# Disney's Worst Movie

disgusting to look at sometimes and so much of this animation is just inconsistent because this movie tries to reference everything it can they combine
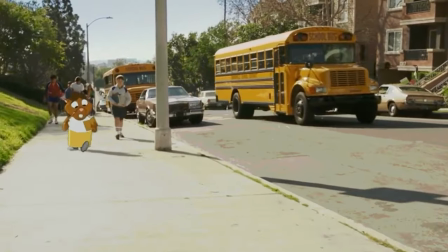a lot of different animation styles into this movie when you look at the background of things there's different animation styles not necessarily interacting with each other but they just exist it sounds counterintuitive to say the animations inconsistent in this movie a better way to put it probably is that there's a lack of focus it's simultaneously too
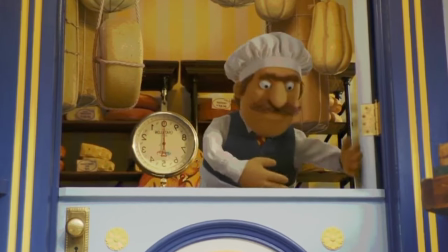ambitious and not ambitious enough at the same time they put attention into details but it's in the wrong areas obviously i'm gonna say uh the 2d 3d model of chip is animated in twos because it takes half the effort it takes half the amount of time to animate but the problem is when it's interacting with things animated in 24 frames a second these things contrast very heavily with each other and you don't see these 3d models interact
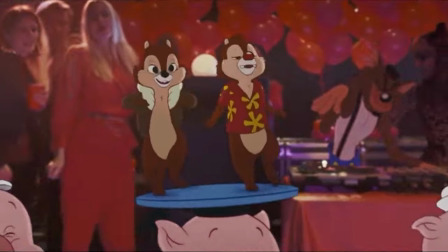with 2d a lot because the one scene they interact in is so choppy looking and it's just the best visual display of the differences between animating in twos in 2d and animating in twos in 3d when they're interacting with each other it looks disgusting a science from that technical perspective there's a lot
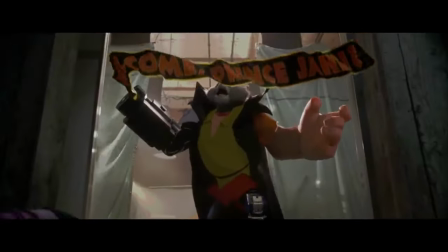of styles in this movie a lot of styles because they're trying to reference so much it's good that they put all of this work into merging so many styles of animation into each other but the thing is is that it's consistently inconsistent because another comparison to this movie was that it was like
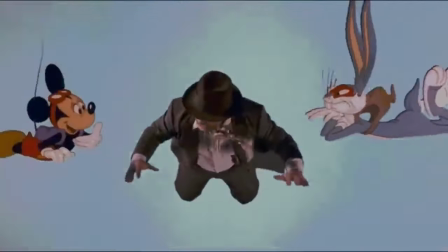roger rabbit where oh there's so many animations oh my gosh bugs bunny and mickey mouse oh my god with roger rabbit its clash of animated
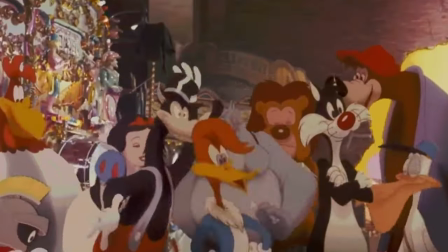characters was based around a singular era it was all in a specific era like the 1940s basically disney looney tunes tex avery that sort of thing even when
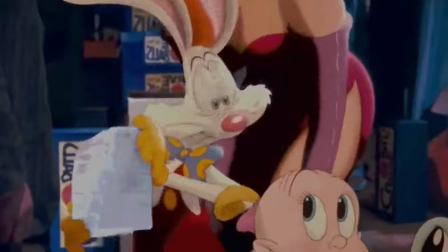you see original characters in Roger Rabbit like Roger Rabbit, they're animated in that style, the older style. It's not. Which again, the contrast of Chippendale kind of fumbles on itself because this doesn't
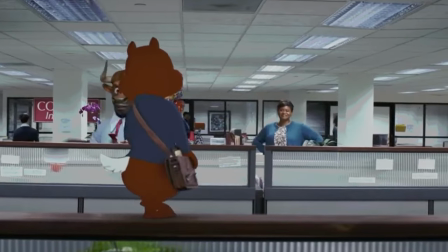merge as well because these are two different styles and they look like two different styles.
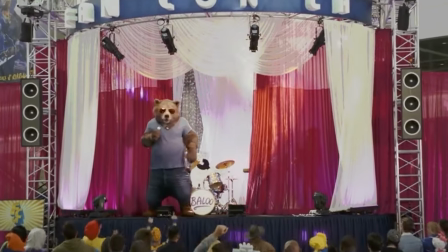It's just a very unorganized palette of references. It can make a lot of interactions in this movie look ugly.
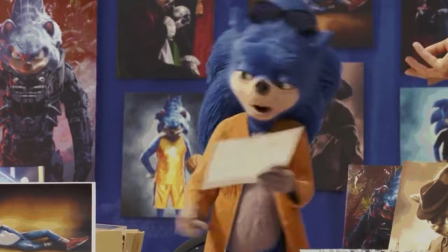They specifically get some ugly characters too. I remember when this movie first came out, everyone was talking about, they got ugly Sonic in the movie. Wow. Yeah, and he's ugly. It's funny, but it's one of the first characters that kind of have dialogue in the movie, and he is not appealing to look at. He's ugly. He's ugly Sonic. And Dale's ugly too, because he's in that similar weird 3D realistic, you know, sort of animation. And even though his animation style is a lot more active than Chip's, he's still ugly looking. If you look at a still of both of these characters at the same time, Dale is uglier than Chip.
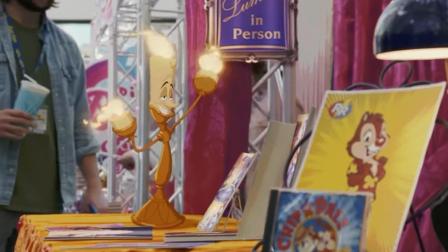Although he's animated better, he's ugly. And when these characters are interacting with some of the 2D characters, the 2D characters are barely even synced up. Their audio is barely synced up to what they're saying.
But your followers, they believe the quality's for you.
I mean, they were probably spread so thin with animating so many different styles.
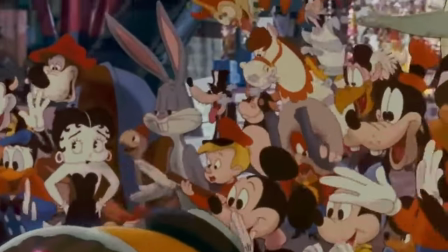With Roger Rabbit, all your characters are in a similar enough style. They're in the same era of style.
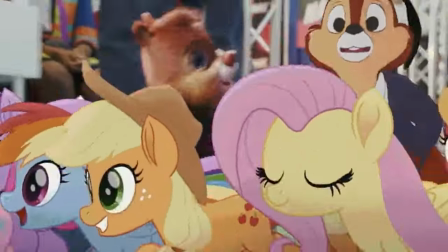When you're in the Chip and Dill movie, you're going from My Little Pony to He-Man to, you know, something else. You're going to Lumiere from Beauty and the Beast. And these are all three different eras of animation. And technically, it's more ambitious conceptually, but they don't have the means of execution to really blend this as well as they could.
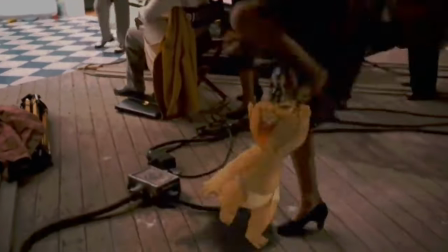And even then, a large factor of bringing these characters to life in the real world is the cinematography. If I'm going to bring up the merging of 2D and 3D animation, I think this is a good time to bring up Once Upon a Studio,
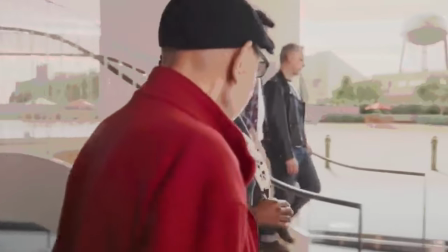which was kind of like their little prestige animation to celebrate Disney's 100th anniversary. And you know what?
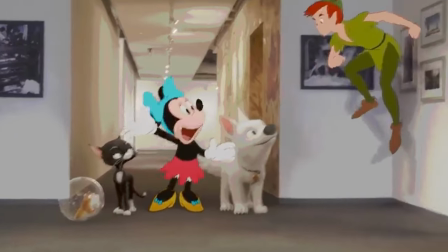It looks absolutely amazing. The main thing is the camera. The camera moves around so much.
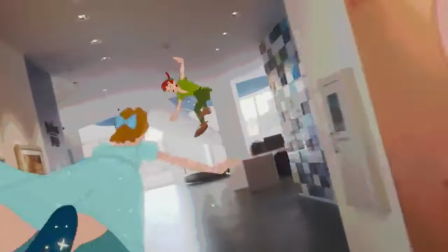So even though you have 2D characters walking around and stuff, they feel like they're in the environment.
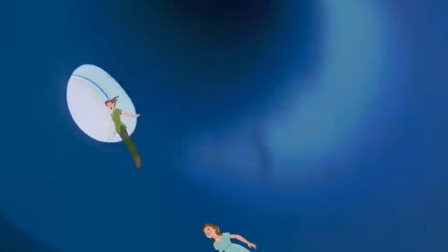You're watching this camera follow Peter Pan up the stairs and through the building. And when the camera's that alive, it's basically its own cartoon character. And a similar thing applies to Roger Rabbit. The camera is always so active.
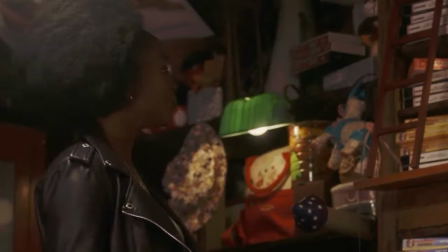It makes the cartoon characters feel a lot more alive. than if the camera's just still and it's just cutting back and forth.
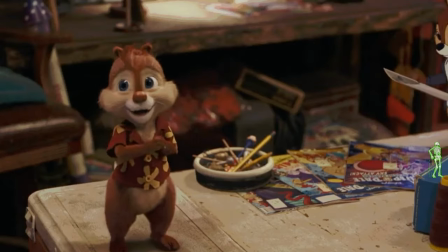A lot of the cinematography in this movie just kind of, it's still. It doesn't change a lot. And it's a really unfortunate corner to cut because it makes a lot of this movie feel stale to watch,
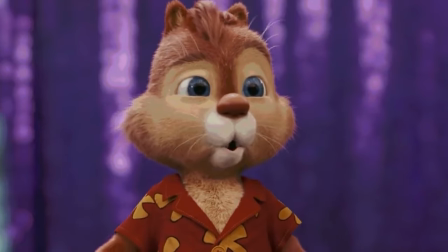especially at the beginning when you're watching Dale interact with Ugly Sonic and Tigra and Lumiere.
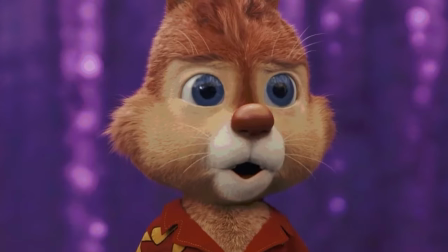I mean, the camera is just not moving at all.
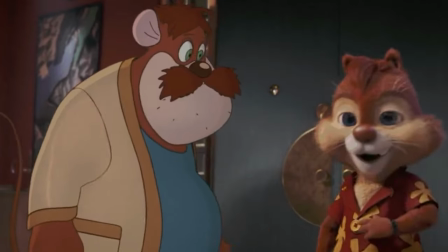It just feels more like these characters are overlaid on an environment instead of truly interacting with it like if the camera was moving around the 2d and 3d
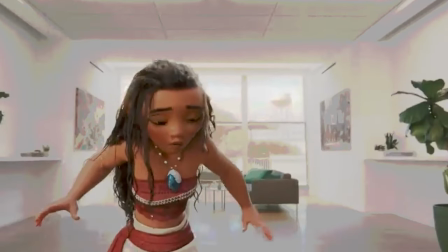in once upon a studio merges so well together i don't know why but i think it's a simple fact that uh the 3d is animated in ones and the 2d is animated in twos i could be wrong about that it just makes it feel so much more alive when they're animated the way they're kind of supposed to but i mainly bring up once upon a studio because it's just proof that disney can do this they can combine
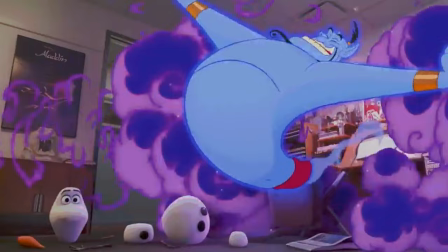they're 2d with 3d and they can do it extremely well with flying colors and they just don't end chip and dale they and this movie like it had a budget it didn't just have like chump change for a budget i mean it had how much but like 70 million i don't get me wrong it's not the budget of some of the other disney movies but that's still like a ton of budget i think most of this movie's laziness just boiled
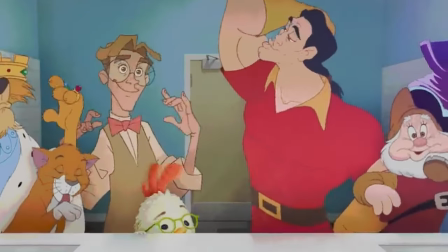down to time they didn't have enough time to do more ambitious things that made roger rabbit feel more alive or once upon a studio feel
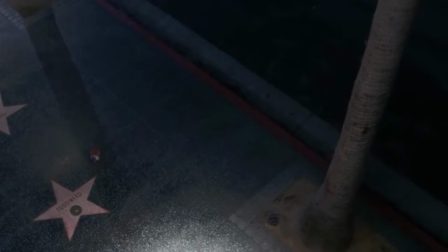more alive i just don't think they were able to but in return you get a lot of stiff shots where it just looks like characters are walking
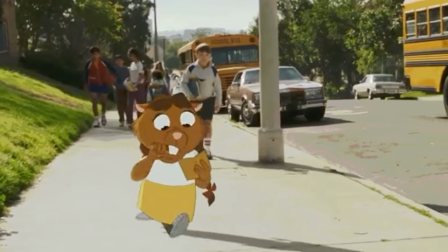on something the environment is there and then the characters are on top of it it feels extremely flat in the worst way possible but i think the biggest crime in this movie asides from the 3d they use on the main characters is the rotoscoping listen rotoscoping is a perfectly normal thing 2D does, okay? It does not work in this movie. You can tell when something is rotoscoped in this movie, because half the time, they don't even cover it up. To cut even more corners, they have people in long-sleeve shirts or uniforms and stuff, and they only animate the head and the hands. Like, when you look at these characters that are animated like that, they're wearing suits that can cover all of their skin, except hands and head.
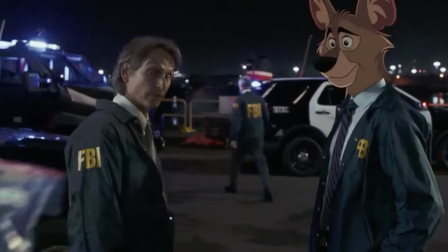It doesn't blend, because the 2D is just not lit.
Nice work on this case.
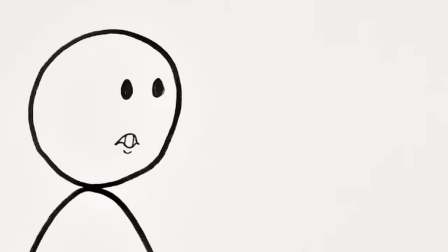The FBI could use someone like you. tuesday's coming did you bring your coat it's not blended together good enough none of the 2d blends
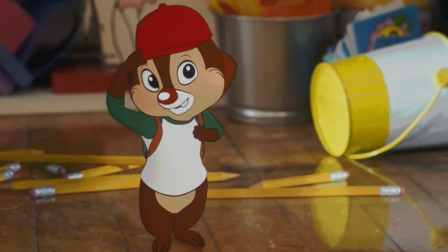in with the environment they don't shade or render these things to match the environment and that goes for the 2d 3d animation as well they're shading on these characters
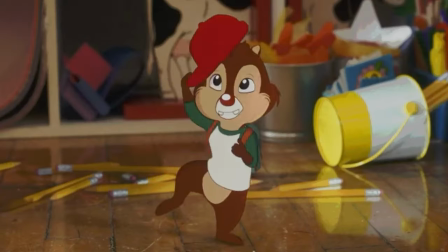but it doesn't like where's the light source coming from they're popping out in the worst way possible i haven't even started talking about the characters because i'm so focused on the animation in this movie because it's such an important part of what this movie wants to achieve but it doesn't really achieve it
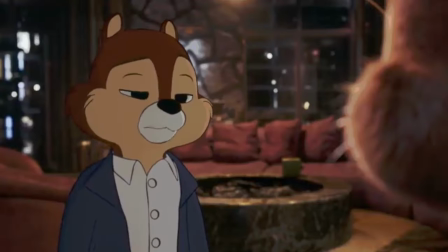so the characters chip and dale and the rest of the guys there's a lot of characters in this movie like obviously you have chip dale you have uh the uh
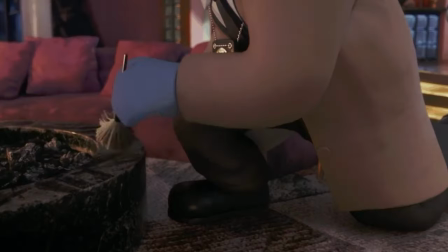the other two characters from the show gadget and the fly then you have gumby cop which is voiced by jk simmons you have the woman cop dude i've seen this movie three times i don't remember her name i think it's ellie it's ellie it is ellie like i knew it was ellie the whole time why am i pretending i didn't know it took me another rewatch to remember her name you have the bad guys which
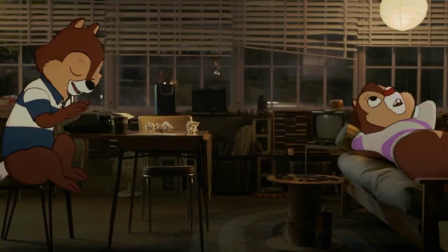i'll get to them let me just talk about Chip and Dale. In their own unique special ways, these guys suck.
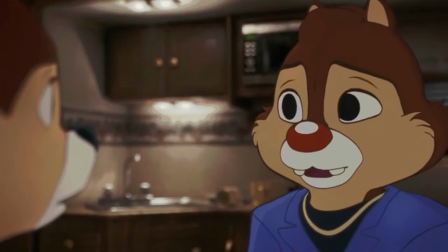So in the beginning of the movie, we find out Chip is an absolute control freak over Dale.
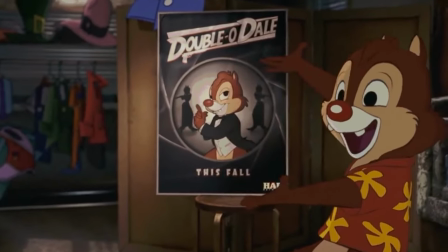When Dale gets his own pilot for a show, his first reaction is, after everything I've done for you, you turn my back and make a show without me.
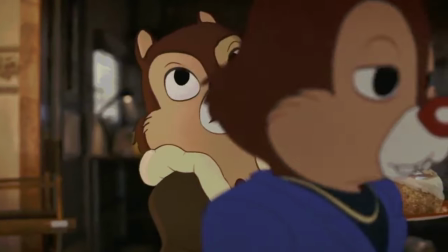Okay, so you're gonna risk all of Rescue Rangers because I'm a little more popular than you. Do you know how dumb that is?